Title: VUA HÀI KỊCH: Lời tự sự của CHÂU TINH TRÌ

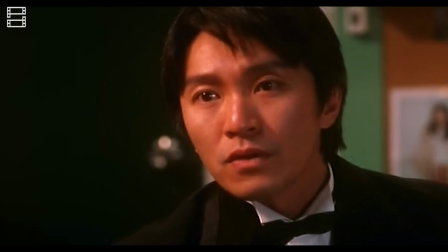246s
Kỷ niệm buồn này đã được ông đưa vào Vua Hài Kịch khi Thiên Kiều bị tuột mất vai diễn chính đầu tiên trong sự nghiệp của mình.
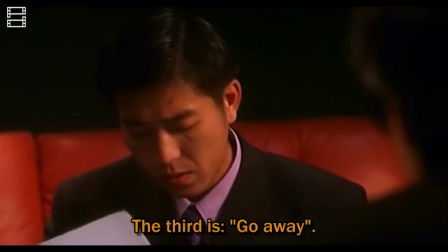252s
Thay vào đó, anh được trao cho đúng một vai siêu phụ khác với hẳn 3 câu thoại vô cùng hoành tráng là ờ, đúng và anh đi về đi.
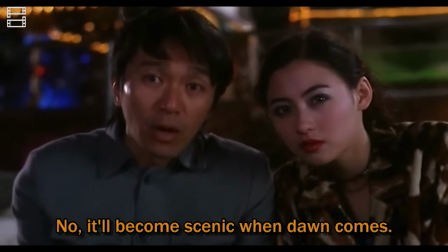260s
Trong phim, một số câu đùa của Tinh Gia khiến người xem cười nhưng lấp ló bên dưới lại như là tiếng khóc của vị đạo diễn.
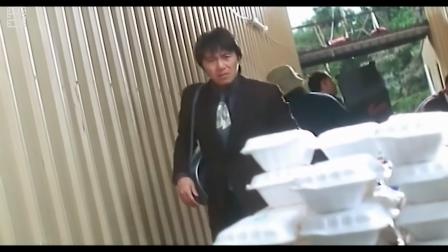266s
Ví dụ như khi bị đói, Thiên Kiều không có tiền để mua cơm, đành phải rình rập để lấy suất cơm của đoàn làm phim.
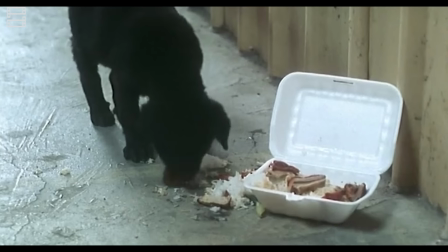272s
Thế nhưng, anh không bao giờ thành công và luôn đánh mất phần cơm của mình vào một con chó, như ẩn dụ cho việc thân phận của Kiều giờ đây còn thua một con chó.
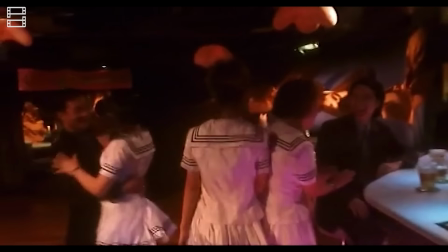280s
Tinh Gia cũng duyên dáng mỉa mai chính đam mê của mình khi ngoài là nghệ thuật,
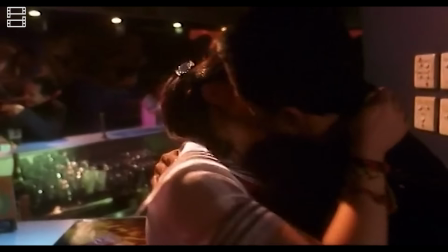284s
nó còn là công cụ giả tạo để kiếm trác trong những căn phòng đèn mờ, nhưng đồng thời cũng có thể cứu được một mạng người khi làm gián điệp.
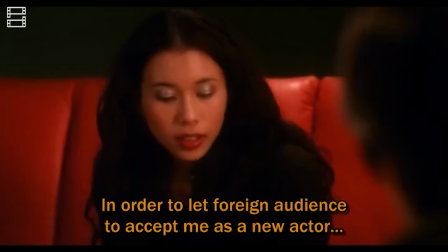291s
Nhưng dù chuyện gì có xảy ra đi chăng nữa, Thiên Kiều hay Châu Tinh Trì đều vẫn sẽ để ngọn lửa ấy cháy mãi trong huyết quản. Một
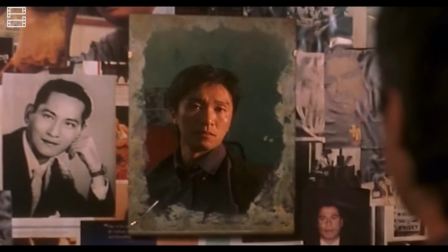298s
khung hình yêu thích của tớ trong phim đó là khi Thiên Kiều treo một chiếc gương ở giữa những tấm ảnh tường của nhiều tài
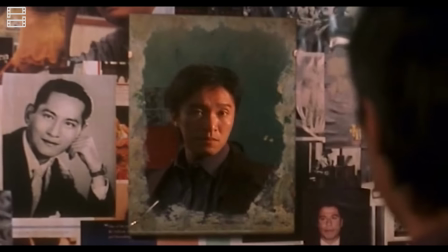303s
tử nổi tiếng. Khi đứng trước gương, hình ảnh phản chiếu của Kiều trong đó sẽ là một tấm ảnh như vậy, thể hiện ước mơ một ngày nào đó anh sẽ trở thành một trong số họ.
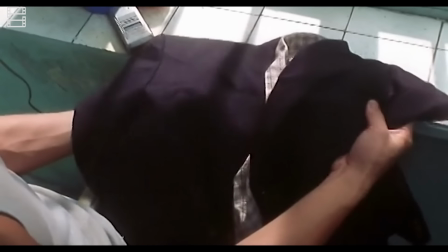311s
Cộng với tính cách tươm tất của Kiều khi đi ra ngoài, anh soi gương rất thường xuyên và hàng ngày.
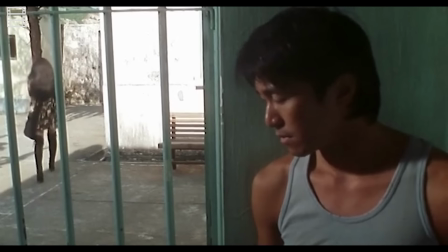316s
Đây là một điểm hay nữa của vua hài kịch khi có rất nhiều khung hình nói cả ngàn điều chỉ với đơn vị giây.
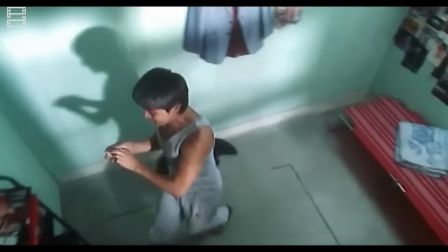321s
Càng xem, ta càng thấy khổ thay cho chuyện đời của Doãn Thiên Kiều và liên tưởng đến những tháng ngày nhẫn nhục của Châu Tinh Trì.
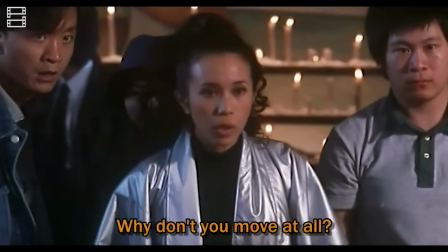327s
Đó là khoảng thời gian đen tối nhất trong cuộc đời của một người đàn ông kiên định như Châu, kẻ bất chấp để được sống với niềm ham thích của mình trong bộ dạng xấu xí và khốn khổ nhất.
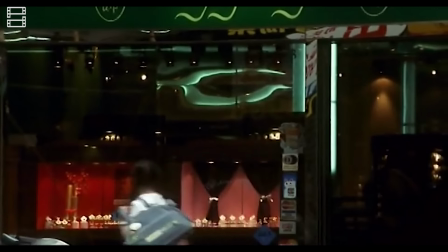335s
Như một ngọn đèn thắp lên trong màn đêm, Liêu Phiêu Phiêu tới và cho Doãn Thiên Kiều tình yêu có sức mạnh lớn hơn bất kỳ động lực nào.
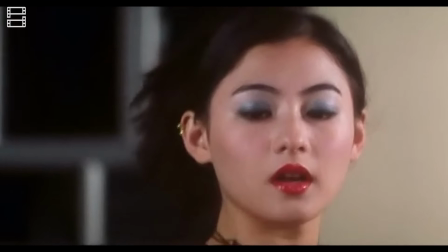341s
Câu chuyện của Thiên Kiều và Phiêu Phiêu cũng là góc nhìn hết sức thực tế của Châu dành cho tình yêu, không hề mộng mơ nhưng lại là một lối thoát cho số phận của cả hai.
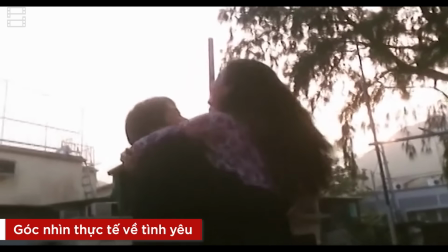351s
Các chuyện tình trong phim của Châu Tinh Trì đều rất đáng nhớ, một phần là bởi thân thế éo le của các nhân vật.
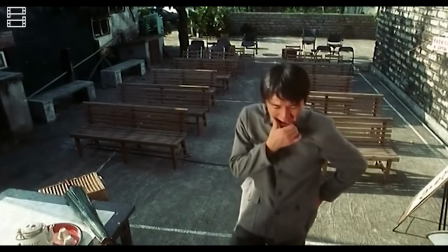357s
Trong Vua Hài Kịch, một người đàn ông mơ mộng luôn thất bại trong sự nghiệp và một cô gái phục vụ đàn ông ở quán bar.
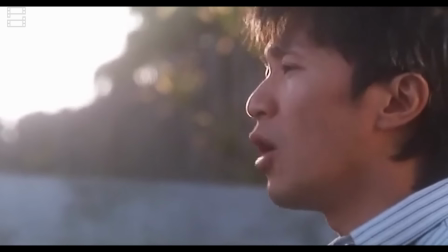362s
Chắc hẳn các bạn còn nhớ câu thoại kinh điển đã trở thành meme nổi tiếng khi Doãn Thiên Kiều đề nghị Phiêu Phiêu nghỉ việc để anh nuôi cô đúng không?
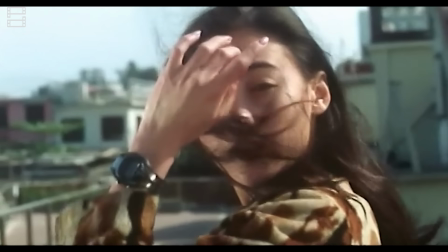368s
Đó nghe giống như là một câu đùa, nhưng nhìn vào thực tế mà cặp đôi này phải đối mặt, chúng ta hiểu ra tại sao khoảnh khắc này lại viral đến vậy.
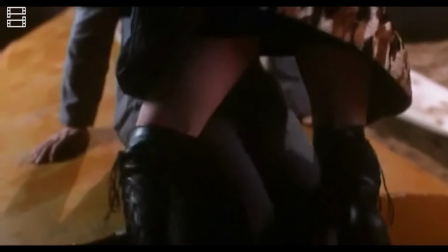375s
Quan điểm về tình yêu của Châu Tinh Trì trong Vua Hài Kịch rất rõ ràng.
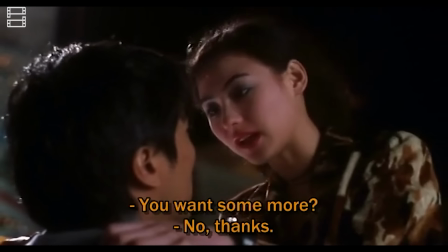379s
Một phần nào đó, ông ủng hộ câu nói một túp lều tranh, hai trái tim vàng, nhưng cũng không phủ nhận sự thiết yếu của tiền bạc trong một mối quan hệ.
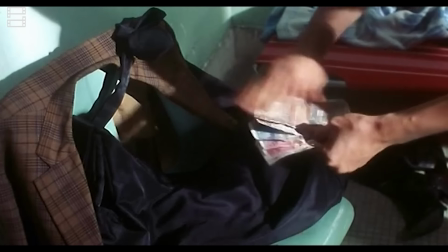386s
Những mâu thuẫn đó đã đẩy hai nhân vật của chúng ta vào những sự lựa chọn vô cùng khó khăn.
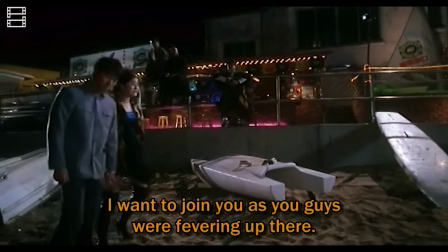390s
Doãn Thiên Kiều là một gã trai lông bông, tiền ăn không có, khó khăn đủ đường, lấy gì mà góp vào cuộc sống của cả hai.
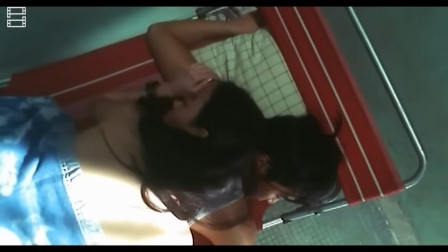396s
Phiêu Phiêu dù kiếm được nhiều tiền, nhưng công việc của cô chính là tảng đá lớn nhất ngăn cản cô mở lòng.
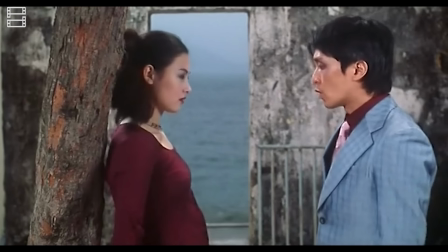402s
Nếu nghỉ việc thì cũng không biết lấy gì để nuôi sống bản thân. Chưa kể đến, Phiêu Phiêu vẫn còn dè chừng với đàn ông sau khi bị mối tình đầu lừa bán cho kỹ viện.
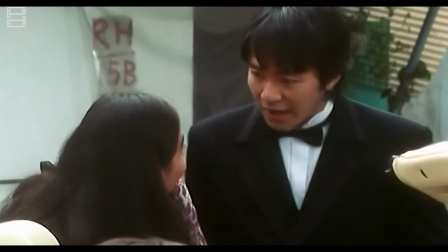410s
Kể cả họ có đến với nhau đi chăng nữa, một cái kết không có hậu dường như đã được định sẵn.
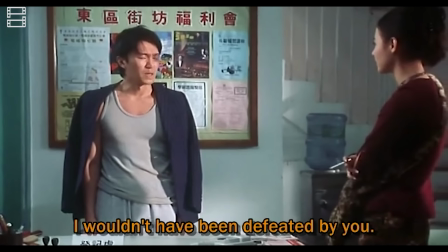415s
Thế nhưng, trong tình cảnh giở khóc giở cười ấy, tình yêu giữa hai người lại bừng sáng và trở thành nguồn động lực to lớn.
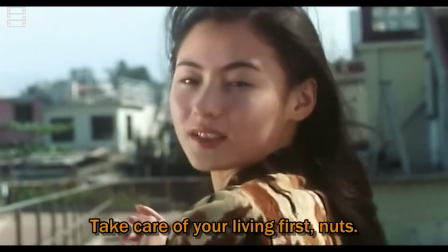421s
Nhiều người cho rằng Thiên Kiều hứa sẽ nuôi Phiêu Phiêu bởi anh muốn chứng tỏ bản lĩnh đàn ông của mình,
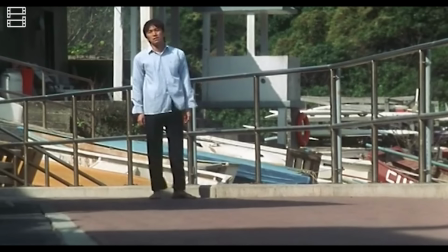427s
rằng một ngày nào đó anh sẽ kiếm được thật nhiều tiền để cả hai có một cuộc sống sung túc.
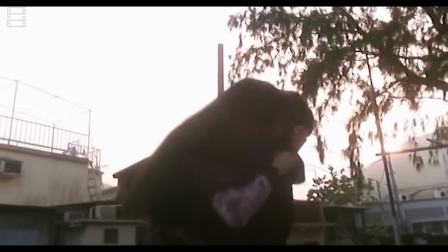432s
Cá nhân tớ thì không cho là như vậy, anh chỉ đơn giản đã không muốn người con gái mình yêu phải sống trong nhục nhã vì làm nghề bẩn thỉu mà thôi.
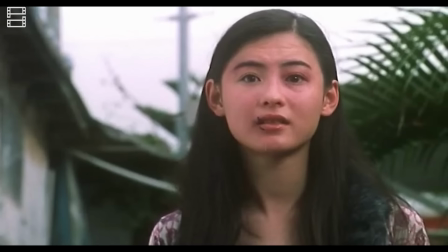438s
Và đúng như bản tính hay mơ mộng, Thiên Kiều muốn bảo vệ cô bằng niềm tin ấy và có lý do để cố gắng không chỉ vì bản thân mình mà còn cho người khác.
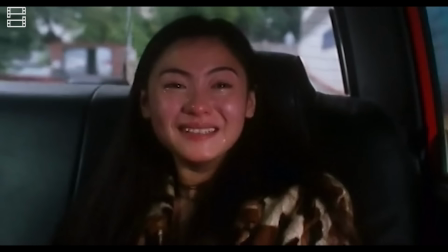447s
Về phía Phiêu Phiêu, cô thật sự nhìn thấy tấm lòng của gã trai nghèo, vì thế cô mới khóc nức nở sau khi nghe lời hứa.
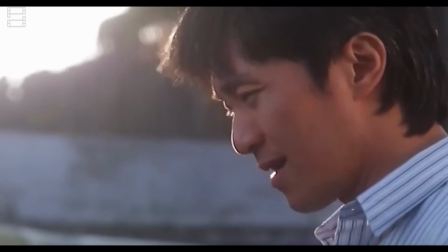453s
Cô đã tìm được lối thoát sau cú sốc tinh thần đầu đời, có người muốn nuôi cô ngay cả khi anh ta còn không có tiền.
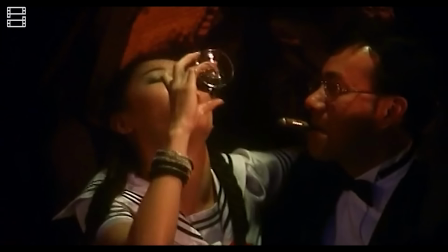460s
Cả nửa bộ phim, ta thấy Phiêu Phiêu vẫn luôn cố gắng để chống đối lại nghề làm gái. Chỉ cần tìm đủ lý do, cô sẽ thoát ra khỏi thế giới ấy dù có bị đánh đập thậm tệ.
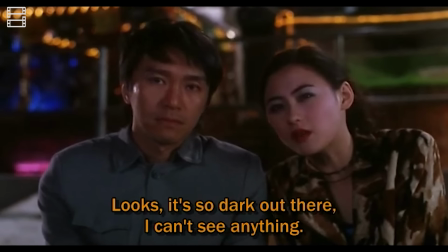469s
Có một chi tiết trong phim đã thể hiện rõ rằng Phiêu Phiêu đã thực sự cởi bỏ những xiềng xích trong mình.
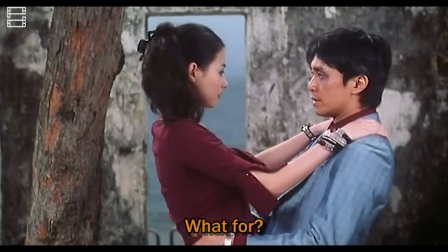474s
Ban đầu, Phiêu Phiêu ôm Thiên Kiều rồi quặp cả hai chân lên người ta. Một tư thế gợi dục rất buồn cười nhưng cho thấy Phiêu Phiêu chưa bao giờ thoải mái với đàn ông.
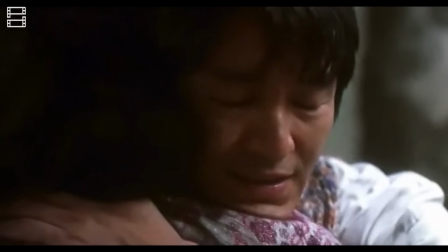482s
Rồi ở cuối phim, khi gặp lại Thiên Kiều, cô đã ôm anh theo một cách thoải mái nhất, với hai chân đứng thẳng, cảm xúc thể hiện cũng chân thật hơn, không cần phải diễn như trước nữa.